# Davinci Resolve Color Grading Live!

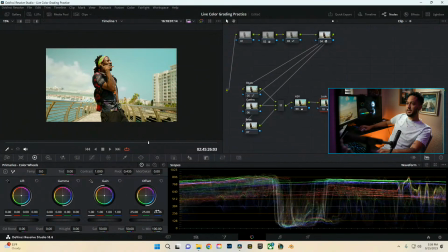But not too far. We don't want to make it look too crazy. So just subtle, very, very subtle. Then I'm going to also add my glow. I love the glow. Really gives a just pop to it.
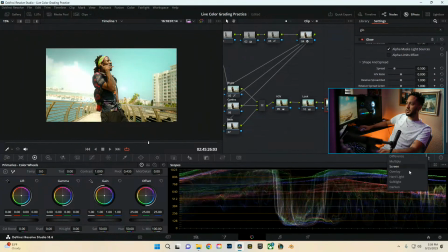That's just the add blend mode composite type. So we're going to go ahead and actually change this to our soft light. Looks like nothing. But then from here though we're going to drop it. And actually even a technique I've seen before. Let's see if we could do that real quick. So we're going to go ahead and just take that like crazy.
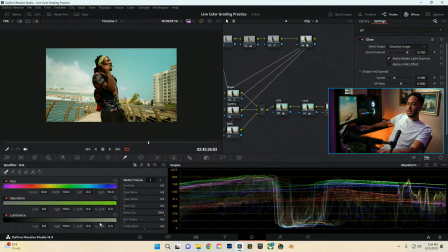Or actually let's see. I wonder if we go back. We're going to our qualifier. We're going to make a high soft around 20. And then we're going to pull this back so it's only affecting the more dark parts of the image. Drop that shine threshold. And so it's only affecting the dark parts of the image.
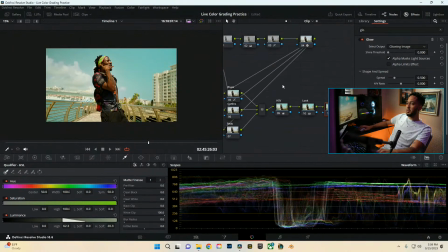And what that's going to do is help us with our contrast, but also push more of a, I guess like a flavor into the video footage.
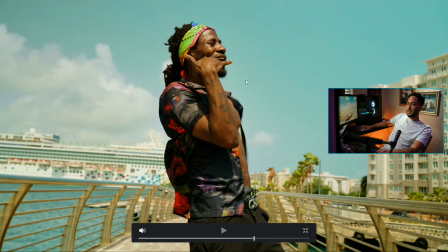So you see what that's doing to the image. So it's really darkening our darks, but like kind of like adding just like a little soft glow throughout the image.
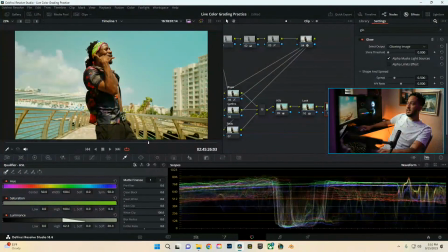And we can come in here, we can actually mess with our gain and gamma to push that more as well. and that gives us more of a sauce to the video, you know what I'm saying? Make it look nice. So we come in here, we'll label this, we'll lay glow,
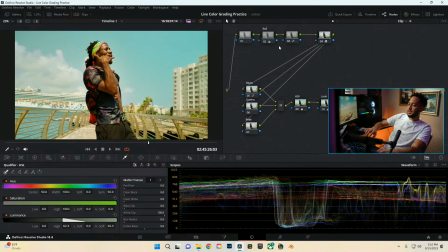label, balance, and then contrast.
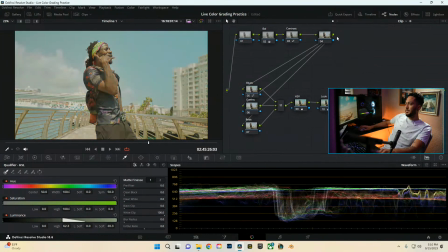And we have our CST.
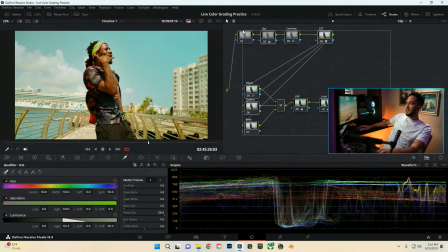That's gonna drive me crazy. It has to be all caps. CST. Alright. So overall, this is our color grade of this image.
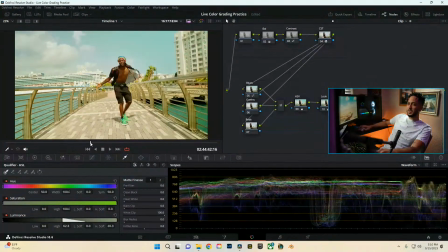Since he is mostly in the middle of the shot, we could add like a radio gradient, you know, to it.
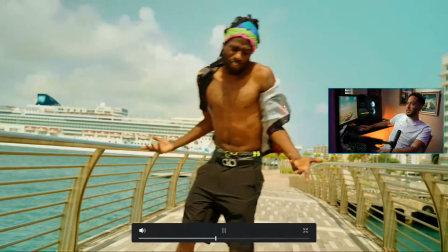And that's pretty dope. That's actually looking really good. One thing I do notice though is the greens.
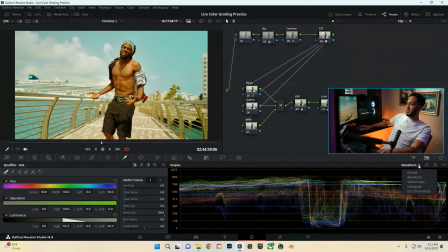The skin tones I don't think are actually balanced either, so we're going to actually go into our vector scope and look at that.
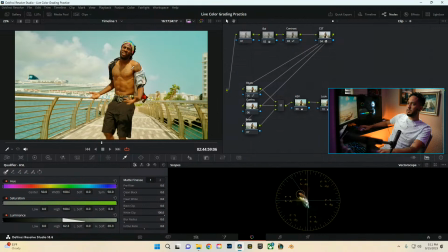Yeah, so there's still more on the greenish side, so we can actually mess with our skin tones a little bit more and push those to a proper realm.
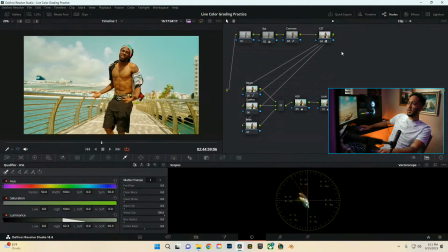One thing I like to do with that, so that way I don't actually mess with our overall color grade, is to just qualify the skin tones. So we're going to pull this back a bit. We'll do it after. So we're going to go ahead and come in here, and we're going to qualify our skin tones,
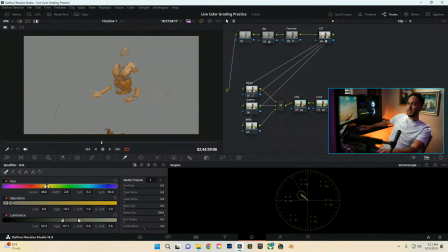and just so you can see what it looks like, this is what it actually looks like when we go through and select these.
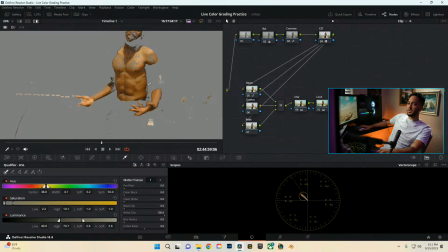And right now we're just looking for the cleanest grab of just the skin tones. So we're going to go ahead and come in here, and we see that we're picking up lots of stuff as far as over here. We're not getting, like, I don't think is, yeah, it's full neck. So we're going to go ahead and come into the add, and we're going to add a little bit more into it and get more of those skin tones into the actual qualifier.
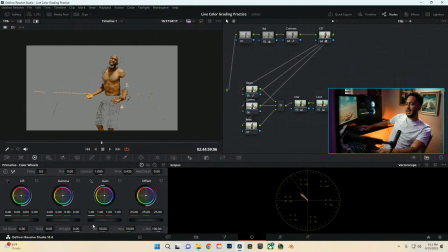But let's say we come into here, and let's say we just desaturate this just to show what we're looking like.
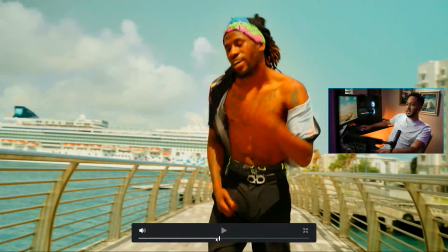Take this off and look at it. And so, like, looking at his pants, we can see some of that artifacting, and this just helps you visually see.
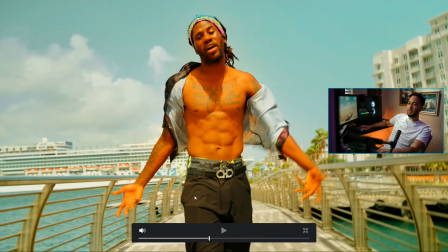Obviously, we would never have the skin tones that push, but it helps you visually see where the actual issues are.
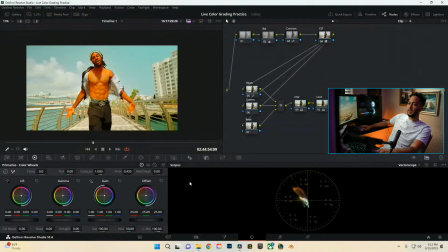So we see some artifacting here and such. So we're going to go ahead and actually revert that, take it away, and clean up that key a little bit just to make it as clean as possible.
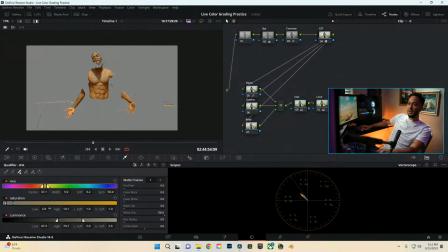So we're going to mess with our saturation as far as the shadows go, take that out, and already that's going to help the pants and the beard get a little bit more clean. And then mess with maybe the luminance a little bit. And lots of this stuff is just more of a push-pull, just to see kind of where it goes, just because each image is completely different.
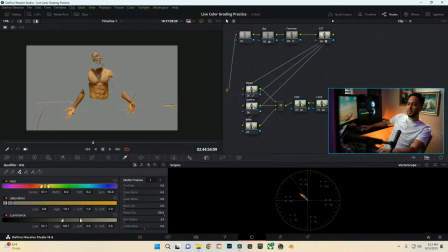You just want it to be as clean as possible. So that way we can come into here, we'll do a little bit of a blur radius to make it as soft as the change as possible, and then also a little bit of a denoise. This will help with our artifacting of the image and just make sure that things are clean.
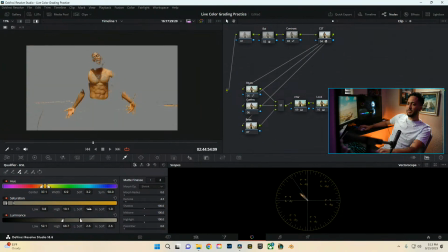But now looking at it, we're going to pull this highlighter up. We're just looking at the skin tone indicator over here, and we're going to try to balance this. So we're going to take some of the green out to push it more into that realm.
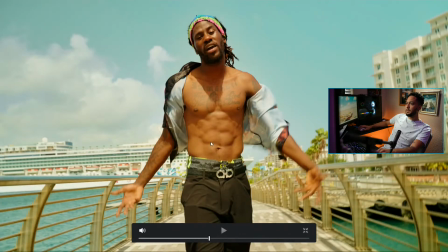Boom.
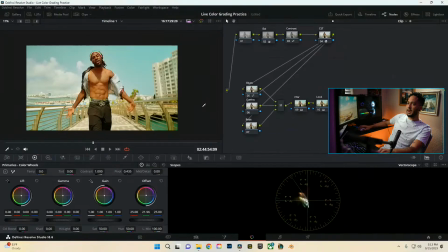So really green skin tones, pushing it more into that red vibe and getting that more accurate as far as the skin tones go.
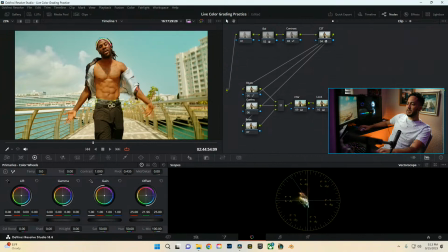And it's still not right on the line, but looking at the monitor, I mean, we could push it if we're going off of it. Let me see. Because even looking at that, my monitor might not even be calibrated, honestly, as good as it could be. So we could honestly even just push it more into that, but on my screen it looks super red, but we'll see how it ends up.
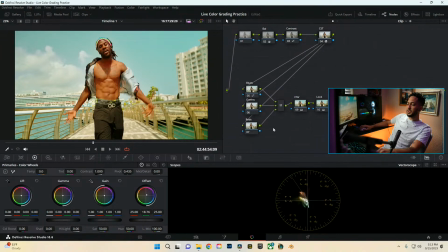But we can push this here because the scopes never lie.
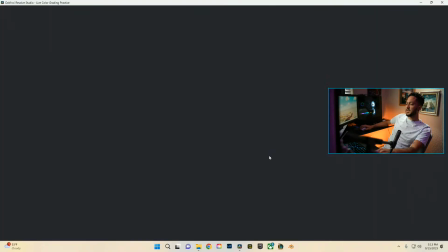So like if you really do not have a calibrated monitor, the scopes do not lie as far as like how the actual video footage is being interpreted.
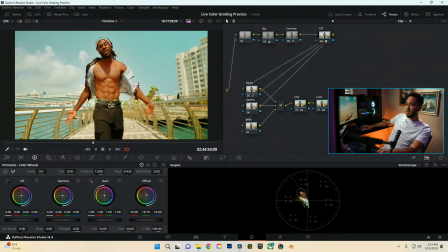You know what I'm saying? That's how you can get the most accurate way of seeing what's going on with your footage through the scopes. I've seen colorists actually go through and color grade video clips solely off of looking at the scopes. They can make an actual clip look like another clip. And that's where things are really crazy.
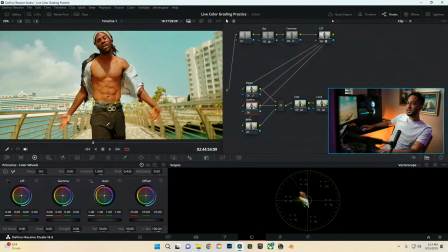So doing that, boom, we got our skin tones way right, but then also I want to mess with our greens a little bit, so we're going to go ahead and look for a nice clip with the greens.
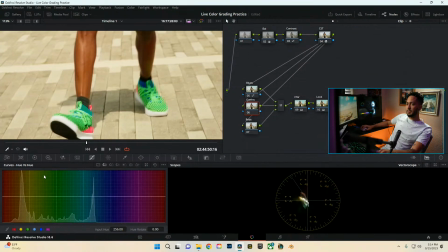Let's see, so we're going to go ahead and select this. We'll come into here, we'll do hue versus hue, select our greens, pull this out a little bit to make it softer.
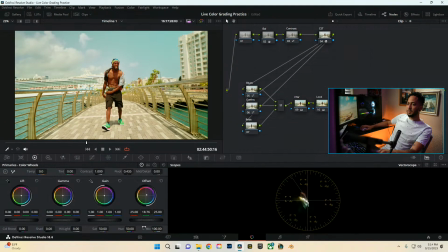And then we will mess with this, and then for now, honestly, I'm going to come in here and just put the skin tones back to what looks right for me as far as my monitor goes. But then we'll show, I guess, like what it looked like actually afterwards too. But greens, and then from here, we're going to go ahead and actually mess with the hue to get the greens where I want them.
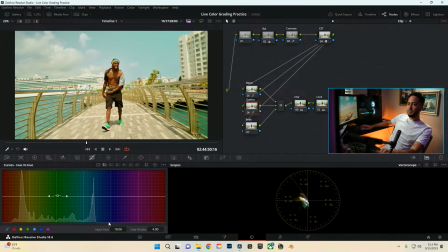Oops.
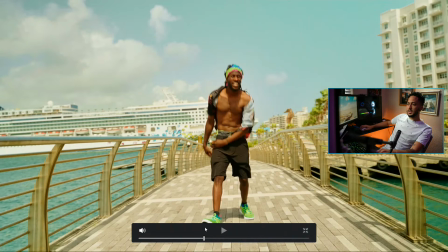So yeah, we can push more up here, and this helps make the greens less bluish and more like green.
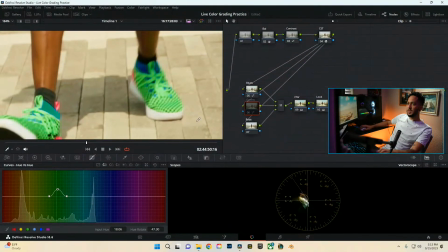We can see that if we zoom into the shoes, and that puts it to where the actual shoes really actually were. And we will widen this up a bit more, and what this is doing, this is just going to make that transform, or like not transform, but the the change off from this hue change just smoother,
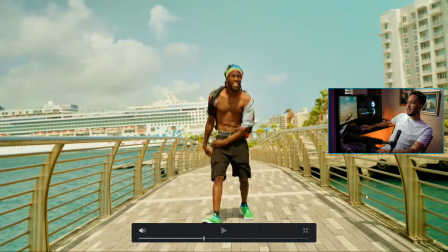so that way it's not as jarring and we don't have much artifacts. But looking at it here, you can see that it is messing with the water some.
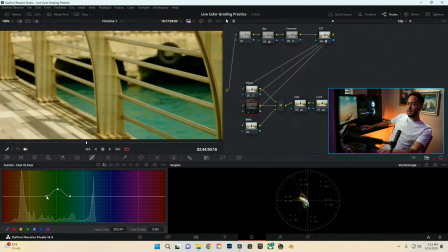So we don't want that because that will be a problem. So let's come into here. We're going to actually take that back a bit so we're not affecting the water as much, hopefully, if we can get a nice key without it. But it looks like those colors are super tied. So yeah, we might have to do something else.
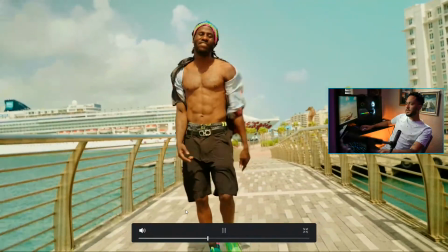But we'll play this. See, I'm looking at the water down here. It doesn't look too distracting, so it might be good.
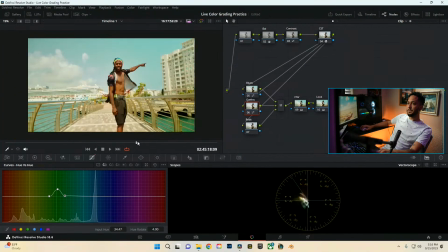Luckily, all the attention's on the artist, on the bridge, rather than the water. Alright, so what else do I want to do with this image here?
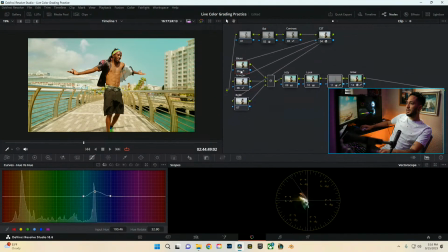One thing I do want to do, we have our glow, we have all of that, so what I want to do is just bring the viewer's attention more in.
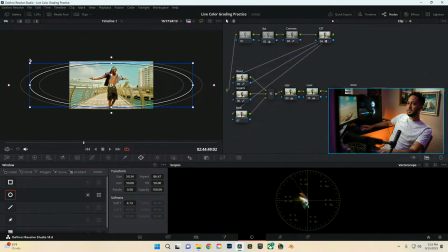Since there is a lot to look at, we can do this a couple different ways. I like doing this sometimes, so we'll make a little radial gradient, we'll make it very soft, and once again invert that,
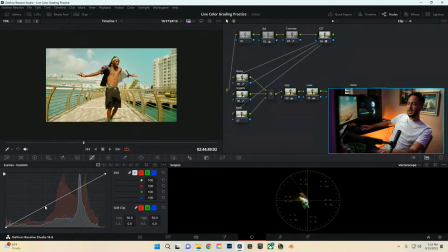come into here, we'll go into our curves, and we can just go ahead and darken this.
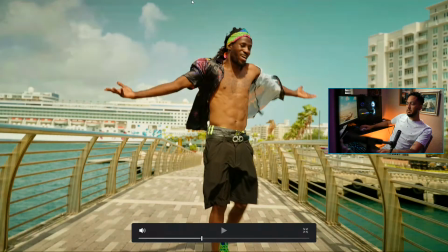What this will do is just darken the image, making it a little bit more drawing into our subject, and we can do this one or two different ways. We can do it that way, and that just makes it more, I guess, neutral as far as like the image goes.
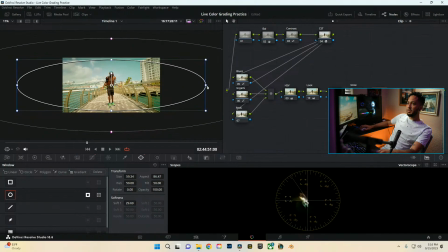Or we can also come into here and do it more drastically as far as like, you know, maybe something like that,
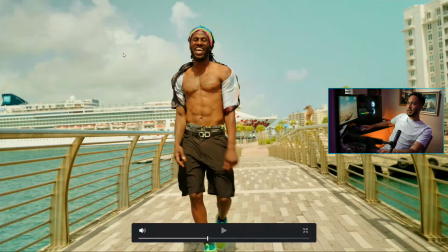and then that helps, you know, darken, I guess, the edges of the frame and helps bring your attention more into him.
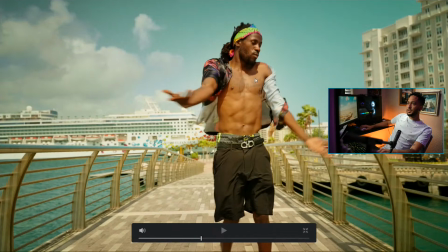Alright. So overall, this is our look. A couple more things I want to do to it.
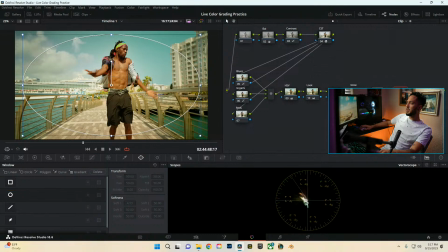Let's see. So one more thing we could do is add some grain. I like grain. It adds a little more grittiness to it. Now we're all chasing, I feel like, just the filmic look, you know, like the cinematic look of video. I put quotes around it because everybody says, hey, yo, this is so cinematic. Yo, cinematic. Cinematic.